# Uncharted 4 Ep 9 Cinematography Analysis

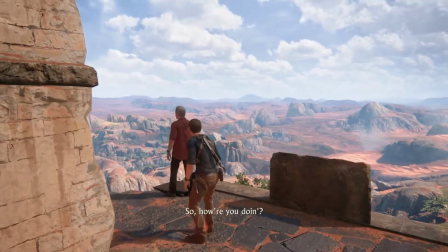(8:18)
Some for Sully, but really for Nate. The last line he says How are you doing? is, I think, very telling.
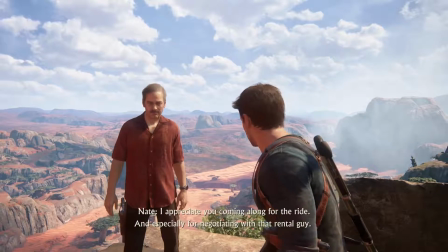(8:24)
It's because it's the first time Nate is honest with himself that he is enjoying this adventure and is having fun.
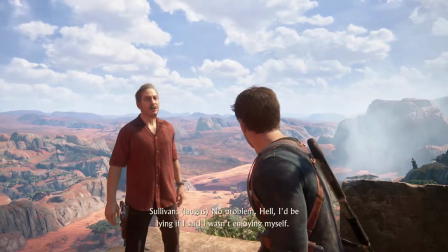(8:32)
So I think this is important to note.
I'd be lying if I said I wasn't enjoying myself. Me too.
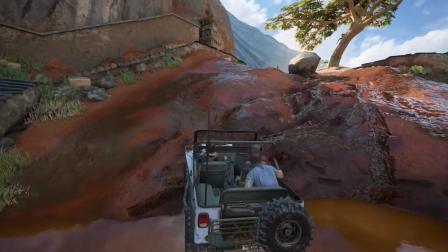(8:39) Uh-oh.
So the first time I played this game, I knew that rock was gonna fuck me up.
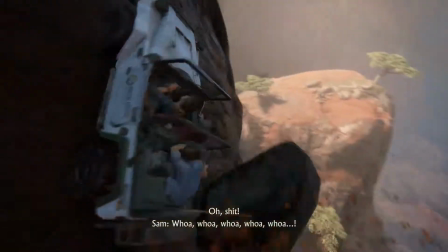(8:46)
I tried to move it so many times. This scene reminds me so much of the training scene in Uncharted 2.
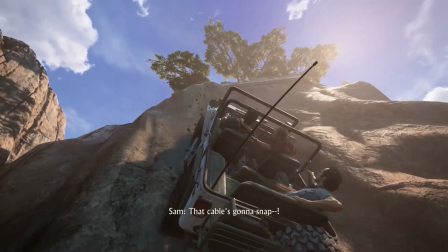(8:55) I am very much panicking.
I do love how you can hear the cable just about to snap.
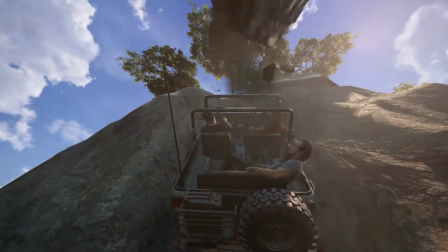(9:02)
It really adds to the tension in the scene. I think it's important to note that Nathan is driving towards a tree.
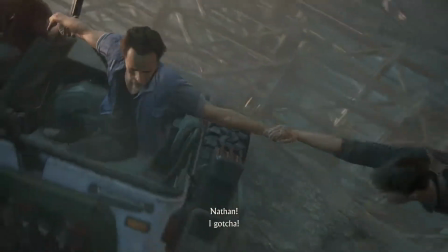(9:08)
Now, Naughty Dog could have made this anything, this object a pillar or something sturdy, anything really sturdy,
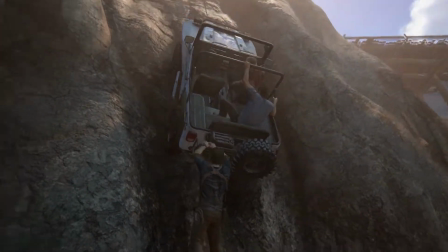(9:16)
but they chose to make it a tree, and Nathan's driving to save his and Sully's and Sam's life,
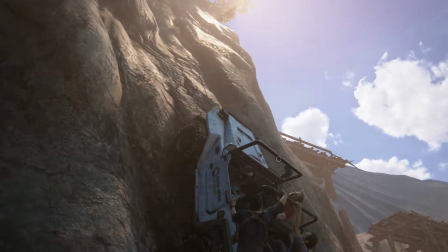(9:23)
and they are literally on a precipice of death. And this one can't help but bring to mind the idea of the Tree of Life,
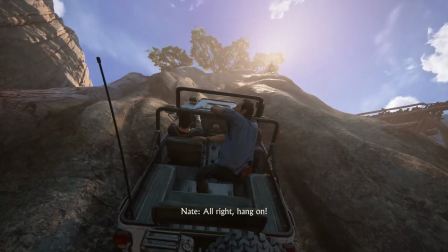(9:31)
and I'm going to just read from Wikipedia what the Tree of Life is, because they can summarize better than me.
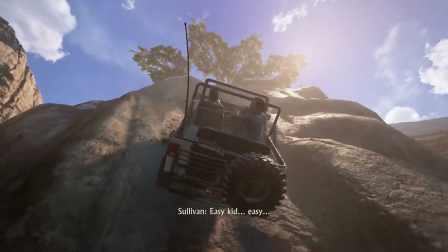(9:36)
So, to quote, "The concept of a tree of life is a widespread mytheme or archetype in the world's mythologies,
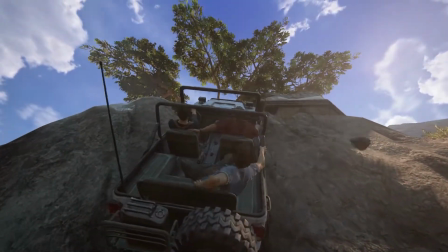(9:43)
related in the concept of a sacred tree more generally, and hence in religious and philosophical tradition.
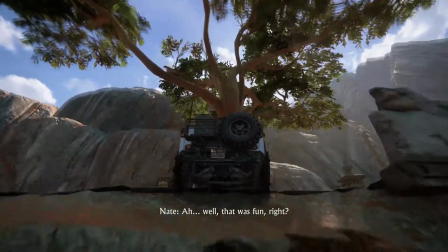(9:48)
It continues to say that the tree of knowledge connecting to heaven and the
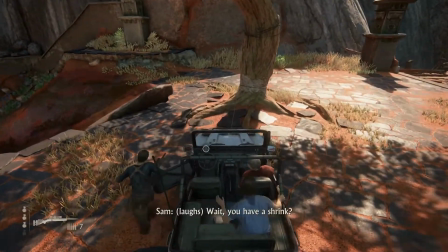(9:53)
underworld and the tree of life connecting all forms of creation are both forms of the world tree or cosmic tree,
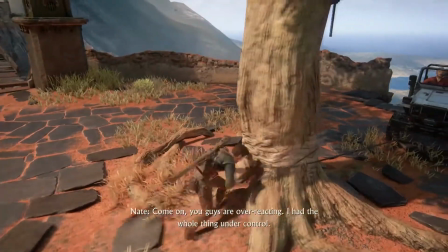(9:58)
according to the Encyclopedia Britannica, and are portrayed in various religions and philosophies as the same tree.
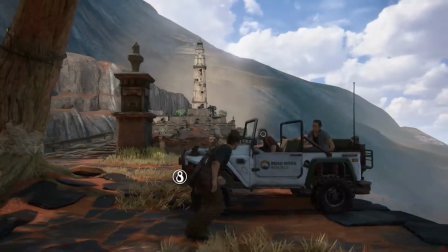(10:04)
So, you know, I think Naughty Dog decided to make this a tree for a reason.
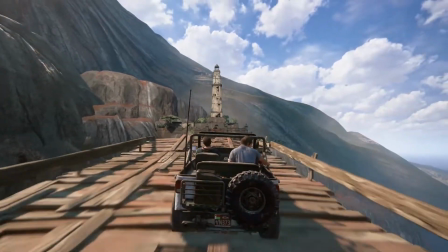(10:11)
I don't know if it's because I've been playing too much Persona 5, but immediately when I saw the tower, I thought of the Tower Tarot card.
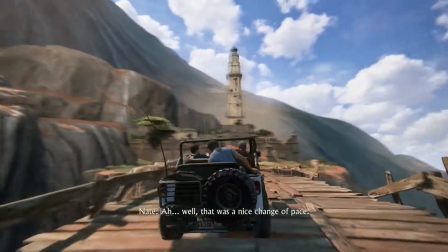(10:18)
And to quote Wikipedia, which I hope I'm not doing too much of, is that
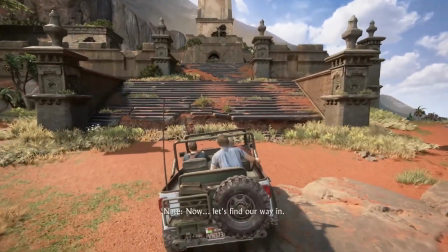(10:24)
the tower is typically associated with sudden disruptive revelation and potentially destructive change.
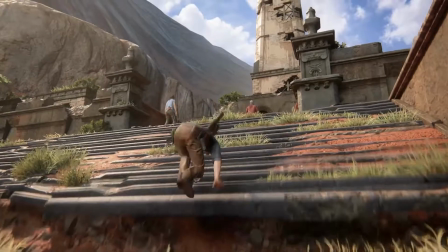(10:31)
And if that's not appropriate for Nathan Drake in this story, I don't know what is, because Nathan's quote-unquote dead brother suddenly appears in his life,
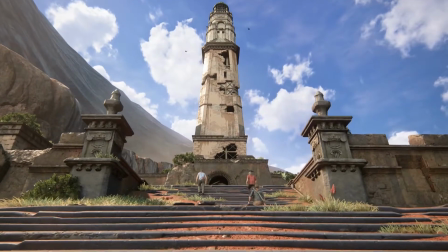(10:39)
which puts a very strong burden on his relationship with Elena.
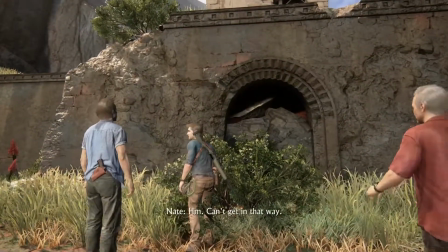(10:45)
So, very apt.
Get in that way.
When I first played this scene, I was so nervous. First, we see Avery's sigil, which is skull and crossbones, as Nathan descends.
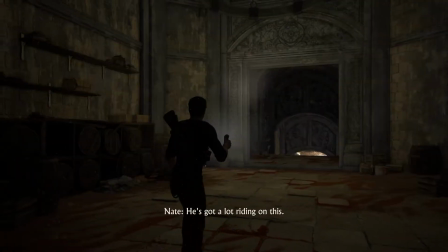(10:57)
And then we see Sam running away. He keeps going past Nathan.
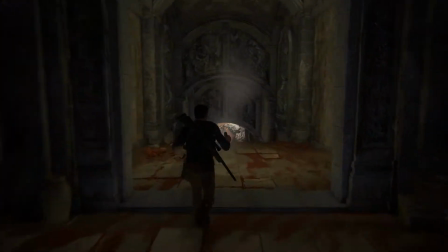(11:02)
It's almost as if he is you're chasing him in a dream. It doesn't feel real.
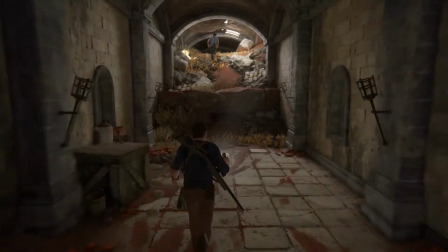(11:08)
Or it seems like he's a ghost in a way. At least that's the feeling I got when I first played this.
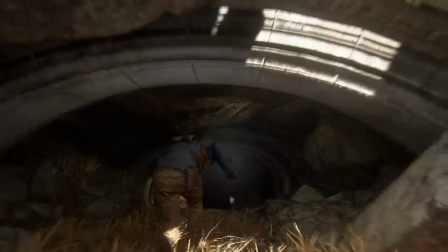(11:12)
So I was really nervous about Sam's future when it's called A Thief's End, the game, too.
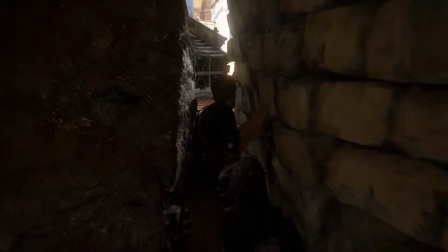(11:20)
So that was really interesting. So Nathan's entering a room with a dome with an oculus in it.
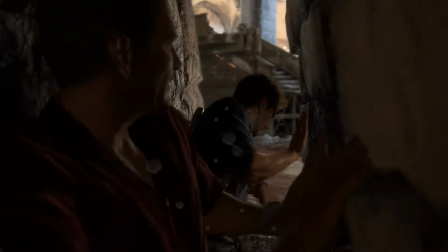(11:26)
And an oculus is just the circle part cut out of the dome at the top.
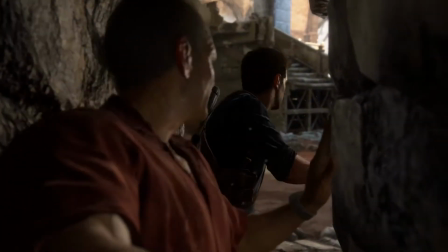(11:31)
An oculus in Latin just means eye.
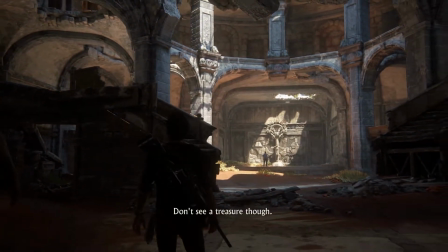(11:33)
So it's this really great feeling of Nate being watched, whether that is by a higher being or by somebody else
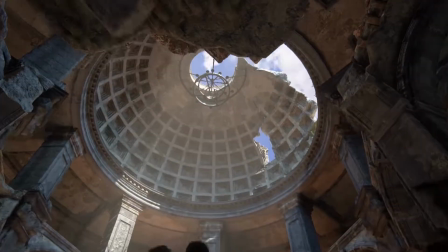(11:43)
literally watching him, as we may discover later in the chapter that people were here before them.
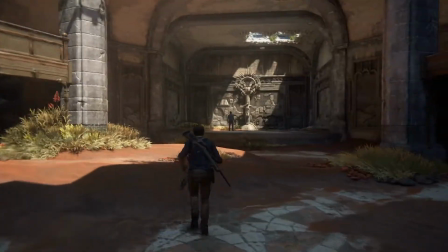(11:50)
To add to this concern, Sam is literally standing in the light, a shadowy figure in the light by a dead man.
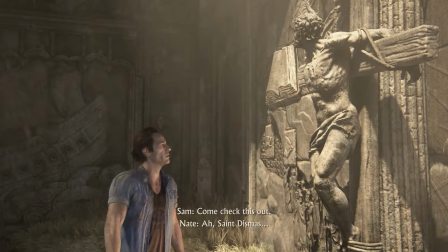(11:56)
And if you'll notice on the left, right behind him, there is a ship with guns literally pointed at his head, and then he brings Nathan into the scene.
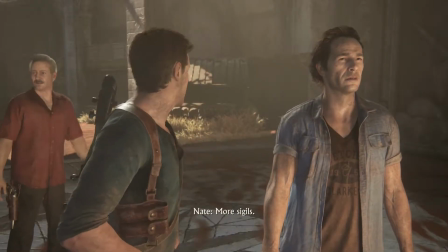(12:05)
So it's pointed at his head as well.
More sigils.
So lots of foreboding imagery for the Drake brothers.
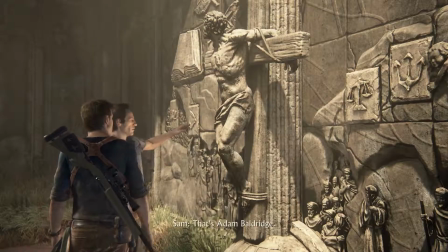(12:11) Thomas 2. And that's It's Adam Baldridge, it's Joseph Farrow, and that's Richard 1.
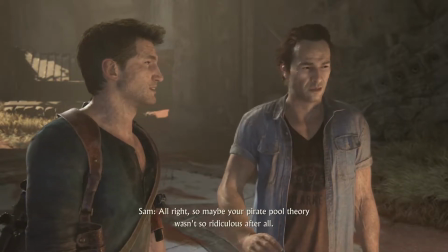(12:20) pirate captains. All right, so maybe your pirate pool theory wasn't so ridiculous after all.